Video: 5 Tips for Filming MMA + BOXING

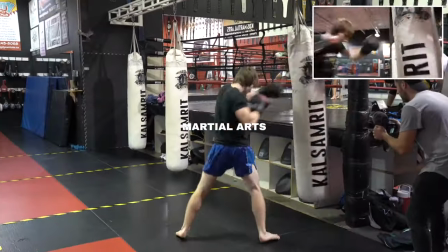(0:00)
In this video, we're going to cover some very practical tips that will help you shoot better martial arts content. This video is sponsored by the Professional Photographers of America.
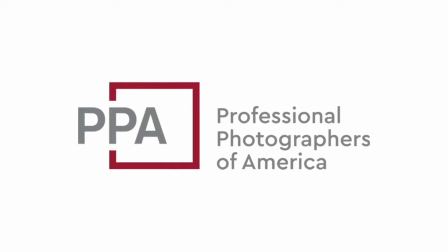(0:06)
Join a community of over 35,000 photographers. Find equipment insurance, education, and business tools made specifically for small business owners like you.
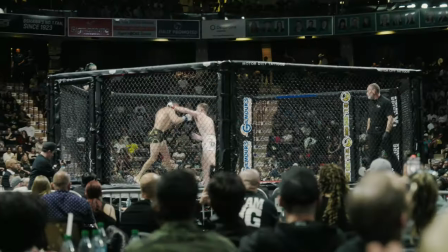(0:13)
Now, I've been shooting martial arts content for a number of years. That includes MMA, boxing, Muay Thai, and a little bit of Jiu-Jitsu. The biggest thing that helped me kind of understand and shoot a little bit better was actually training it in myself for about four years. Now, obviously, that might not be you, but we're going to try and share some of that with you today as well.
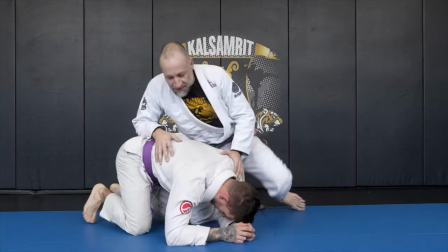(0:30)
Now, everything that we're going to be talking about here mostly relates to when you're shooting for your clients inside of a training facility like a gym,
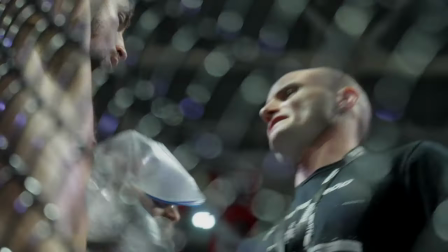(0:36)
but we will touch on live events, which is something else you might be capturing as well towards the end. Firstly, shooting handheld. Now, I think it goes without saying that martial arts in general is a very high paced, fast action sport.
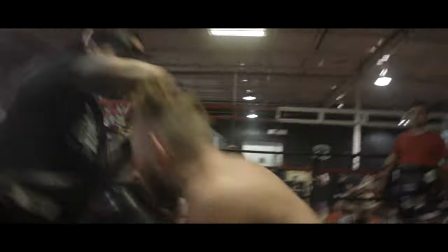(0:49)
It can go from stationary to explosive in a matter of milliseconds. Whatever it is that you're filming,
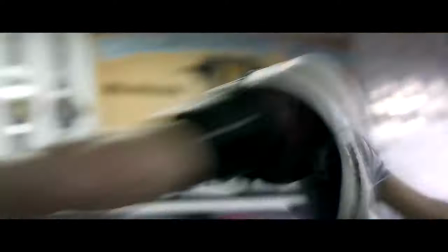(0:54)
you need to try and make the viewer feel like they're kind of there when you're using a gimbal it's going to be really smooth and
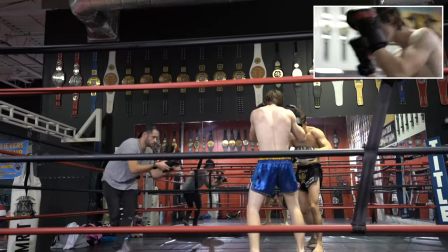(0:59)
that's not what it's like to actually train in that kind of environment shooting handheld is going to be a lot more jarring
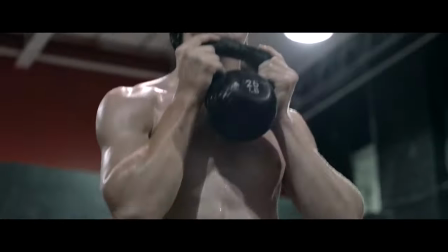(1:05)
a lot more fast paced there's gonna be a lot more camera movement it might be a little bit confusing at times that's more like what it's actually
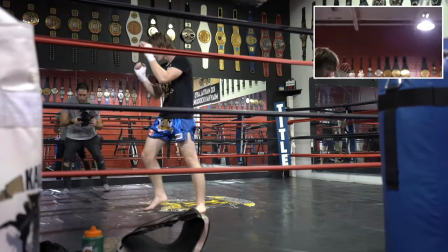(1:11)
like to be training in that environment that's why handheld is a way better way to shoot than with a gimbal so let's talk about camera angle and movements now if you haven't trained in martial arts it might be a little bit harder to understand what's going on when you start filming you don't know the rules you don't know why someone is walking forwards and suddenly backwards and forwards again off to the side and now you're in their way this is going to take time to learn and I would recommend that you stand a little bit further back when you first start until you start getting a little bit more of an understanding of what's going on and you know that you're not going to be in the way otherwise you're on the high risk of getting kicked punched or just generally being in the way and you don't want to be in the way I like to get as close as I possibly can while holding the camera kind of like this I will have a handle on each side normally attached to a cage we'll talk more about gear in a bit. I've got a nice wide leg stance with my elbows in. A few different typical movements that I like to do when I'm filming people that are training. Let's say there's two people.
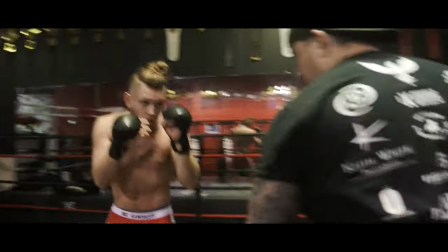(1:59)
I might like to get a side angle of them a little bit wider, but then get in a little bit closer and have a POV angle behind the one person, maybe of the person holding pads,
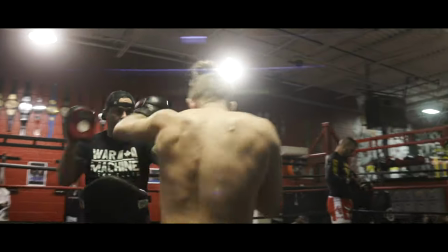(2:08)
then flip back around again and get the POV of the other person who is now kicking or punching the person that's holding the pads.
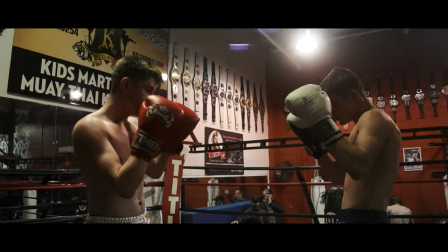(2:14)
I also like to do little circles around people slowly to mimic any kind of movement that they might be doing as well you'll find that
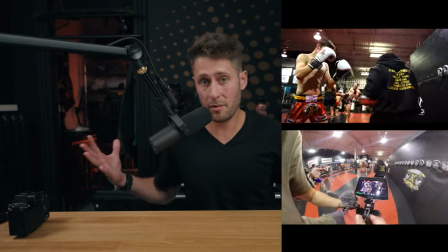(2:20)
a lot of fighters tend to circle each other that is that's something that they're taught and if you can circle the person at the same time or go
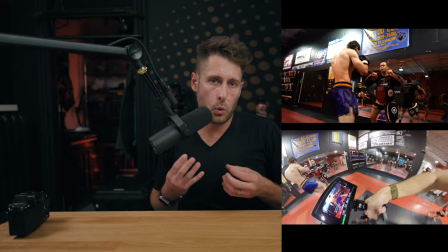(2:26)
in the opposite direction it creates a nice kind of movement between the two people moving so that's something to try as well generally speaking in terms of the height of the camera there's a couple of different ways that i'll approach filming it's either at eye level of the people that are training or
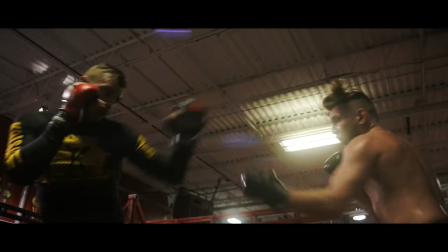(2:40)
from below to get those kind of like hero shots high angle you don't want to be doing that now there's a really great tip i can give you when it
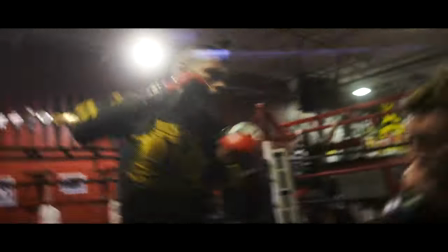(2:45)
comes to filming people for a specific style of shot that just looks really good and when you see it back you'll be amazed by how good it looks basically you're going to be following the movement with your camera of a punch or a kick now this can be applicable to someone who's training on their own maybe hitting a heavy bag or if they're with someone as well basically what you're going to be doing is let's say someone is throwing a punch so let's say i throw my cross because i'm a south port it's my left power hand i'm going to throw that punch and then come back again what you're looking to do is you're going to be focused on them as they throw that punch you're going to
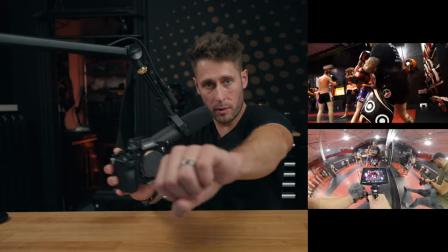(3:15)
be following with your camera the movement of the punch and then back in again. And it's not going to be slow.
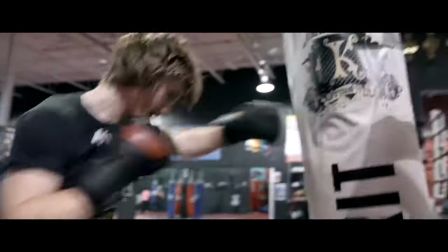(3:20)
It's going to be more like this when you do it, literally like that quick. That's what it's going to look like. It looks really funny for me to do that here, but you'll see what I mean when you look back at it afterwards. It's just a really effective way to capture what it's like for that person to be punching and then taking that punch back in again as a viewer. You do this with punches, for elbows, for kicks, for knees, anything where there's something explosive, some explosive movement happening. So the camera is just always following the movement and it's are much more immersive as a viewer. Definitely don't overdo using this, throw it in here and there, but it's a really nice little tip for you. And another tip for you when it comes to watching or anticipating things that are likely going to happen, because it's very, very fast paced, watch the center of the chest. This is where most movements come from. If they're going to throw a punch, the chest is going first. Chest will go, and then the arm will follow. Same for the other way. Chest will go, then the arm will follow. If they're going to throw a kick, chest will go, then the hip, then the leg.